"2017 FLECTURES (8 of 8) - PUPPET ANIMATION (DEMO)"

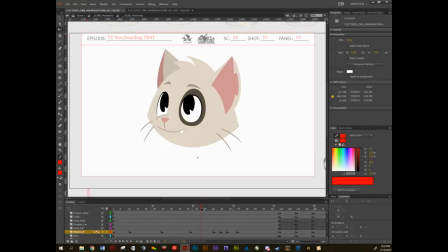[86:54]
Excellent. So now, let's start to mess with some actual animation for the head turn itself. The head turn officially starts right around here. So what I'm going to do is I'm going to do as much as I can outside of this head, just by moving the head around before jumping inside to mess with the facial animation inside.
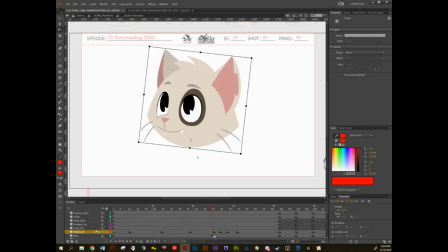[87:12]
So what I'm going to do is I might go F6 right here, turn on my onion skinning real fast,
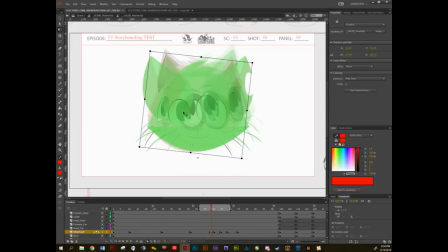[87:23]
and sort of move it down a bit.
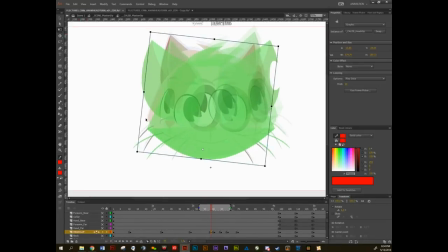[87:29]
But I want it to hug. And what I mean is I want to slow out of it.
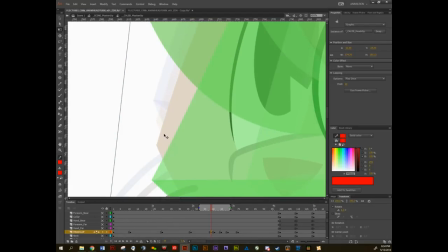[87:34]
So I actually don't want to go perfectly in the middle. That'll make it feel normal and even. I actually want to hug a little bit over here. That way it's going to come down and start to smooth into there.
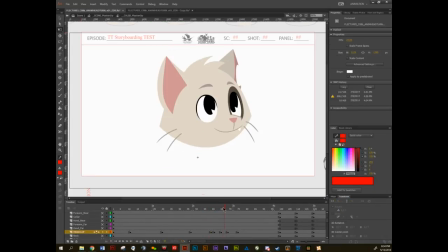And then what I might also do is rotate it a little bit. And then right here on this front view, I might grab,
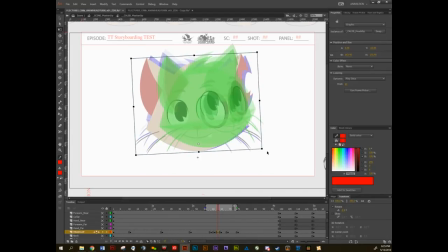[88:06]
again, turn on my onion skinning, grab this one and rotate it in and move it over a bit with my arrow keys. But grab this original one and rotate it in the other direction and move it over here a little bit with my arrow keys. That way,
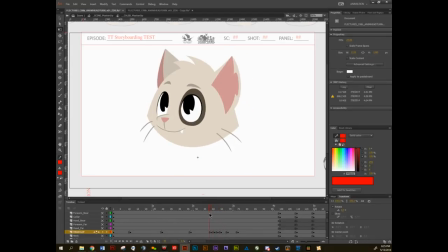[88:25]
it creates a nice sort of smooth arc. Yeah.
Saves the day again. Saves the day again. Saves the day again. Saves the day again.
Excellent.
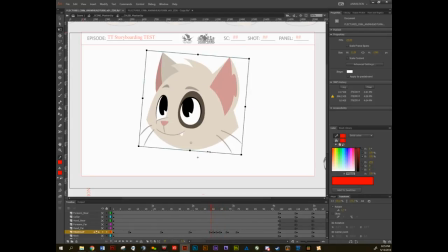[88:37]
And because this is the movement that's happening, there's one more in between these two poses right here. So I might create another keyframe right here. Turn on my onion skinning again. Make it so it's only looking at the one directly in front and the one directly behind. And same thing.
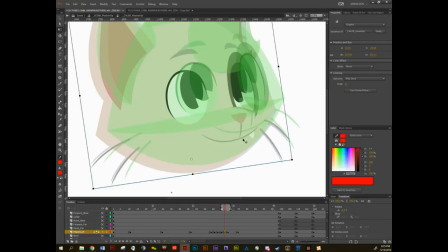[88:57]
Rotate it a little bit more. Move it up to here. And I always use the different body parts to sort of create a point of reference.
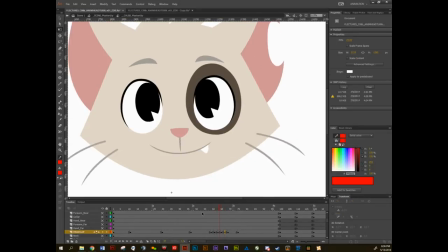[89:08]
So that way, bum, bum, bum, bum. Yeah, there we go.
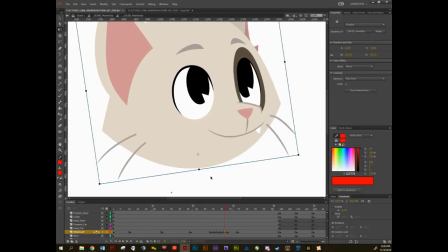[89:15]
This could move down a little bit to sort of emphasize this arc that's happening down here with the bottom of his head.
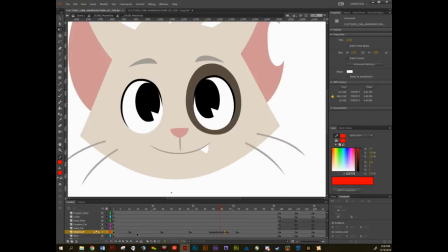[89:22]
There we go.
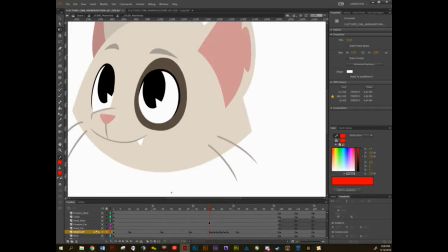[89:27]
And then I want to have a little bit of anticipation. So before he starts the head turn going down, I might put one very quick frame where he actually very subtly
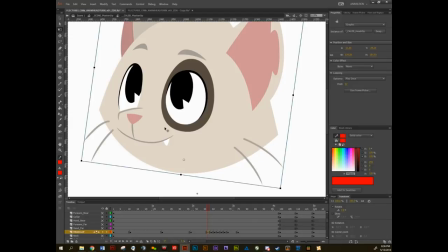[89:39]
rotates up a little bit and moves up a little bit.
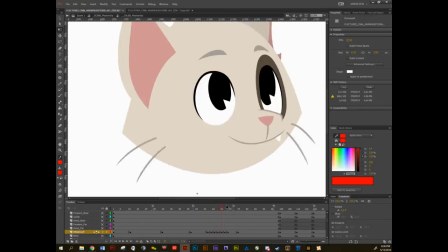[89:45]
So he goes up before he comes down.
Tail saves the day again.
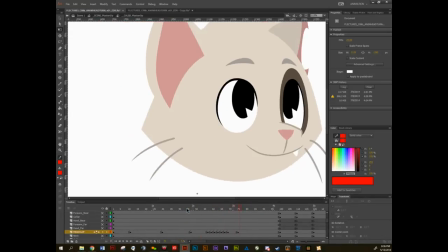[89:52]
There we go.
Tail saves the day again. Tail saves the day again.